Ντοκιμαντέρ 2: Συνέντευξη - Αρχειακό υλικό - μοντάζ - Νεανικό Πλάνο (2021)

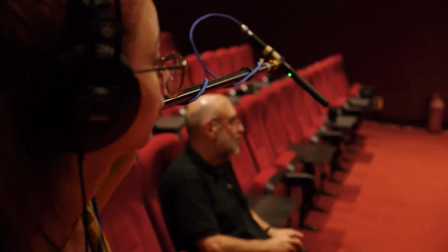0:31 Υπότιτλοι AUTHORWAVE χώρο που θα τον κάνει να νιώθει άνετα. Στη διάρκεια του γυρίσματος, τον ακούμε προσεκτικά, δείχνοντας το σεβασμό μας.
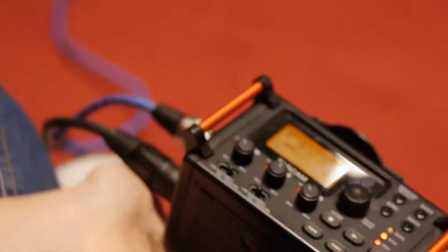0:40 Πριν ξεκινήσουμε μία συνέντευξη, έχουμε προετοιμάσει ερωτήσεις, οι οποίες πρέπει να είναι σύντομες,
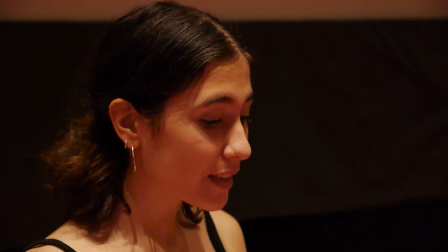0:46 επικεντρωμένες σε κάτι συγκεκριμένο και διατυπωμένες με τέτοιο τρόπο, ώστε να αποφύγουμε μονολεκτικές απαντήσεις.
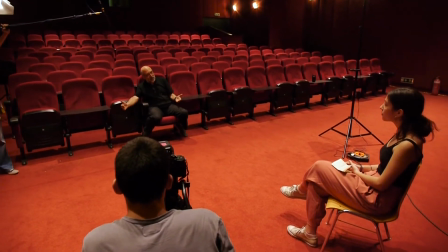0:52 Εφόσον δεν θέλουμε να κρατήσουμε στο μοντάζ τις ερωτήσεις μας, ζητάμε από τον συνομιλητή μας να εμπεριέχονται στις απαντήσεις του.
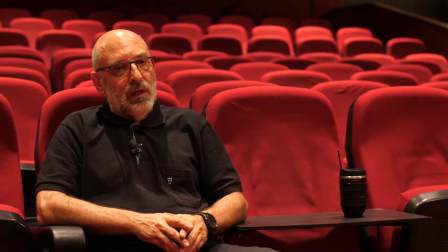0:59 Η ταινιοθήκη είναι ένα αρχείο και ένα μουσείο.
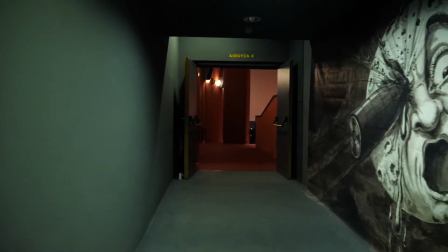1:06 Είναι και τα δύο πράγματα μαζί.
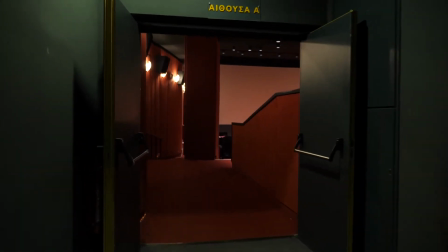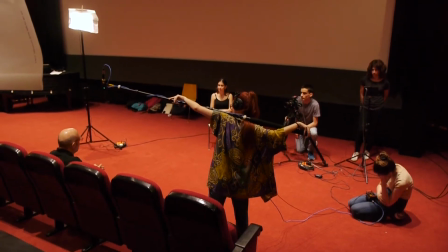1:14 Σεβόμαστε τη σιωπή και επιτρέπουμε στο συνεντευξιαζόμενο να κάνει παύσεις,
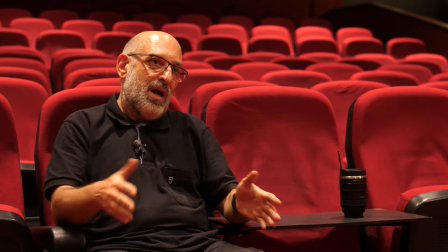1:18 αφού θα έχουμε μετά τη δυνατότητα να αφαιρέσουμε τα περιτά κομμάτια της συνέντευξης στο μοντάζ, χωρίς ωστόσο να διαστρεβλώσουμε το νόημα όσων θα υποθούν.
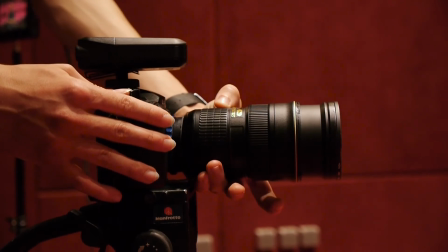1:29 Καλό είναι να αλλάζουμε το μέγεθος του κάδρου πριν από κάθε καινούρια απάντηση ώστε
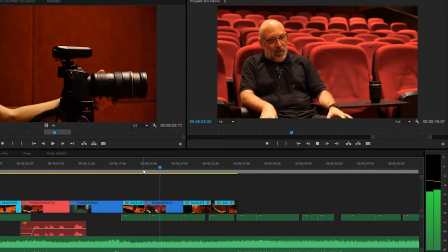1:34 να μπορούμε να δέσουμε καλύτερα τα πλάνα μας στο μοντάζ Συνήθως εναλλάσσουμε κοντινά
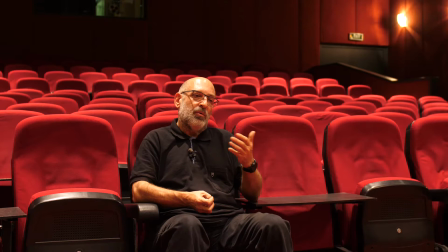1:39 με μεσαία πλάνα Με τα γενικά πλάνα να χρησιμοποιούνται σπανιότερα
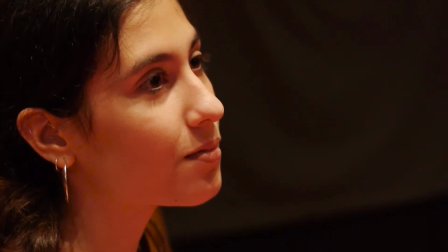1:43 Θα φαίνεται στο κάδρο αυτός που κάνει τις ερωτήσεις ή θα βλέπουμε μόνο τον άνθρωπο που μας δίνει
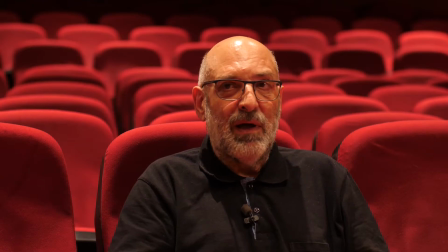1:48 τη συνέντευξη Πού θα κοιτάζει απευθεία στο φακό ή το συνομιλητή του δίπλα στην κάμερα
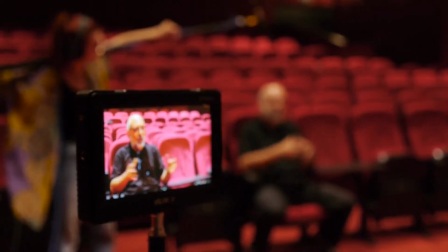1:56 Τι φόντο θα έχει, πώς θα τον φωτίσουμε και τι σύνθεση θα έχει το κάδρο μας για να είναι ισορροπημένο
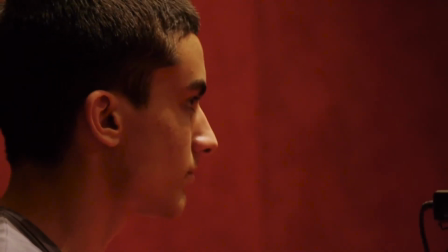2:03 Κατά κανόνα,
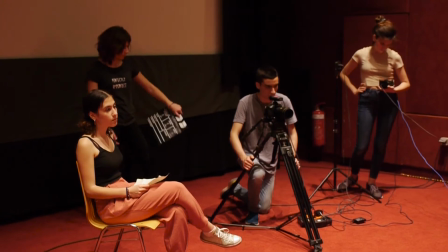2:04 στις συνεντεύξεις χρησιμοποιούμε τρίποδο για να κρατάμε σταθερή την κάμερα την οποία τοποθετούμε στο ύψος των ματιών του ανθρώπου που μας μιλάει
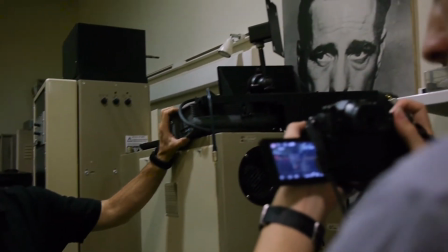2:13 Στο τέλος του γυρίσματος τραβάμε κάποια κοντινά πλάνα στα χέρια,
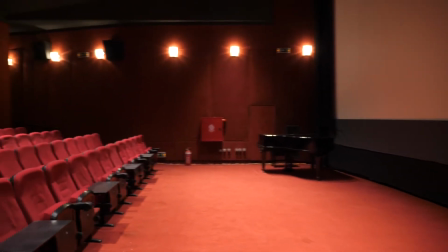2:18 στα μάτια και σε λεπτομέρειες του χώρου ώστε αν χρειαστεί να τα χρησιμοποιήσουμε σαν σφήνες για να καλύψουμε τις ενώσεις ανάμεσα
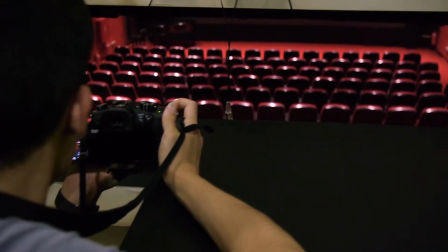2:26 σε ατάκες της συνέντευξης.
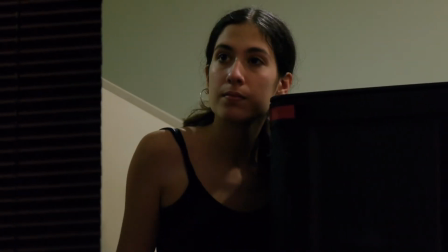2:28 Μπορούμε όμως να συνδυάσουμε τη φωνή του ομιλητή και με άλλες εικόνες, επιλέγοντας να ακούγει τη φωνή του OFF.
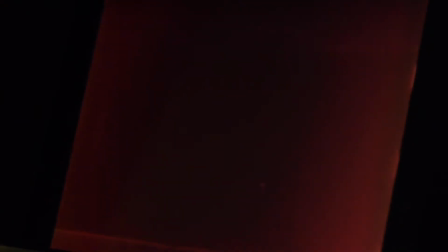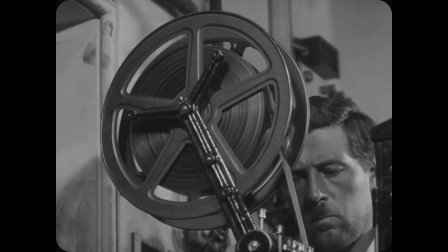2:41 Στα ντοκιμαντέρ συχνά χρησιμοποιούμε αρχαιακό υλικό,
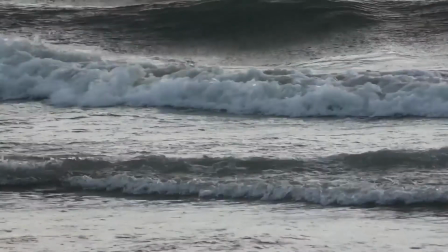2:45 δηλαδή πλάνα και φωτογραφίες που δεν τραβήξαμε εμείς, αλλά πήραμε από άλλη πηγή, με σκοπό να τεκμηριώσουμε και να εμπλουτίσουμε την ταινία μας.
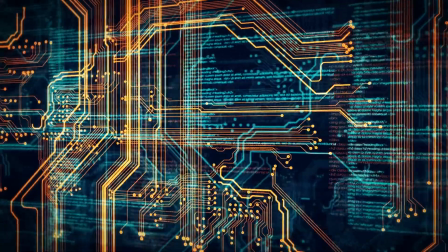2:53 Σήμερα έχουμε μεγάλη ευκολία πρόσβαση σε ψηφιακό, οπτικό, ακουστικό υλικό μέσω του διαδικτύου.
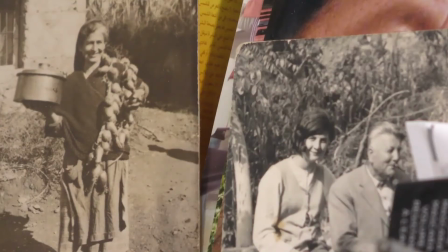3:02 Ιστορικά ντοκουμέντα, χάρτες και γραφήματα, οικογενειακά αρχεία, έργα τέχνης και πολλά άλλα.
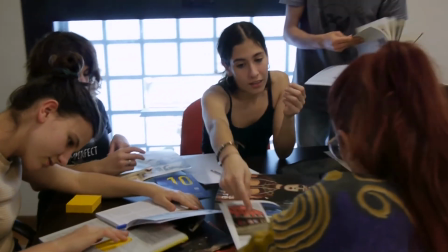3:09 Προσοχή να έχουμε εξασφαλίσει το δικαίωμα χρήσης τους από τους νόμιμους δικαιούχους,
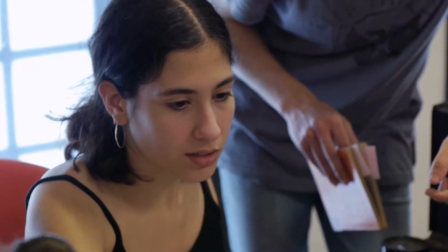3:13 αλλιώς μπορεί να μας κατεβάσουν το βίντεο από πλατφόρμες που θα το φιλοξενούν διαδικτυακά.
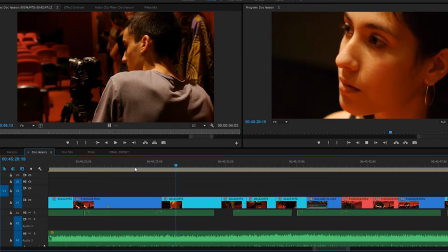3:19 Το μοντάζ είναι μια πολύ δημιουργική φάση που απαιτεί χρόνο και προσοχή, γιατί εδώ είναι που θα πάρει η μορφή η ταινία.
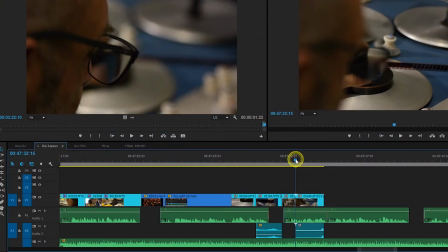3:28 Πριν αρχίσουμε να τοποθετούμε πλάνα στο timeline, πρέπει να δούμε και να σημειώσουμε τι θέλουμε να κρατήσουμε και ποια δομή θα έχει η αφήγησή μας.
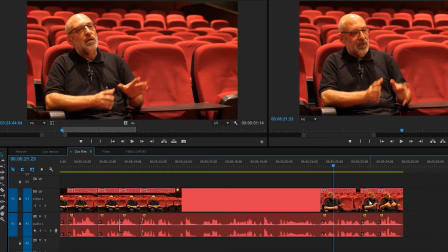3:38 Στις συνεντεύξεις εντοπίζουμε τα κομμάτια που είναι σημαντικά και τα ξεσκαρτάρουμε από εκείνα που δεν θέλουμε να χρησιμοποιήσουμε.
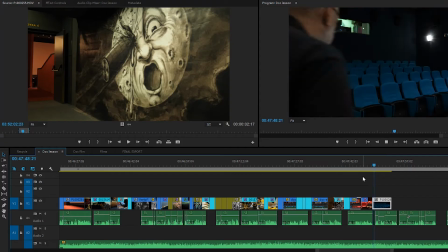3:44 Σιγά σιγά βάζουμε το υλικό μας στη σειρά και παίρνουμε αποφάσεις για το ρυθμό και το ύφος της ταινίας μας
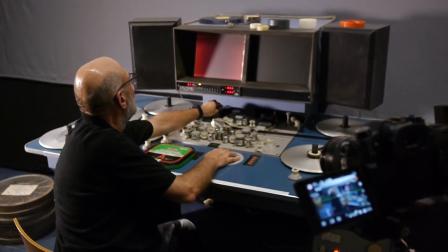3:52 Πειραματιζόμαστε με διαφορετικές τεχνικές,
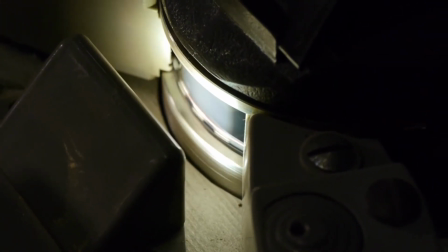3:54 άλλοτε δείχνοντας τα πρόσωπα των ανθρώπων που πήραμε συνέντευξη και άλλοτε ντύνοντάς τα με πλάνα που τραβήξαμε ή βρήκαμε σε κάποιο αρχείο
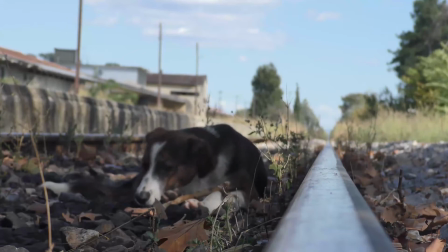4:03 Έχει συνοχή η ιστορία μας ή μήπως χρειάζεται να γράψουμε και να ηχογραφίσουμε
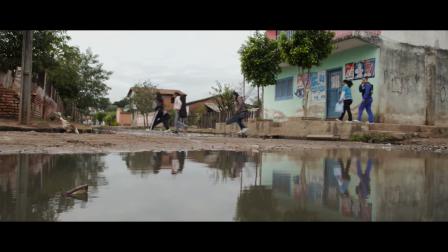4:08 ένα σπικάζ που θα ενοποιήσει την αφήγηση Θα βάλουμε μουσική ή όχι
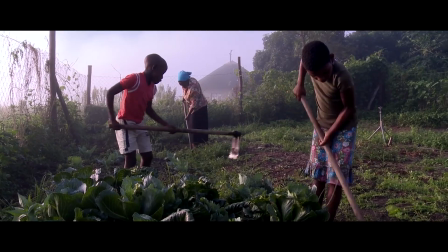4:14 Ολοκληρώνοντας το μοντάζ Κάνουμε τις χρωματικές διορθώσεις Και το μειξάς του ήχου
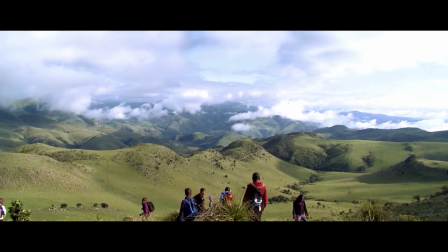4:18 Προσθέτουμε τίτλους Και είμαστε έτοιμοι να μοιραστούμε τον ντοκιμαντέρ μας με το κοινό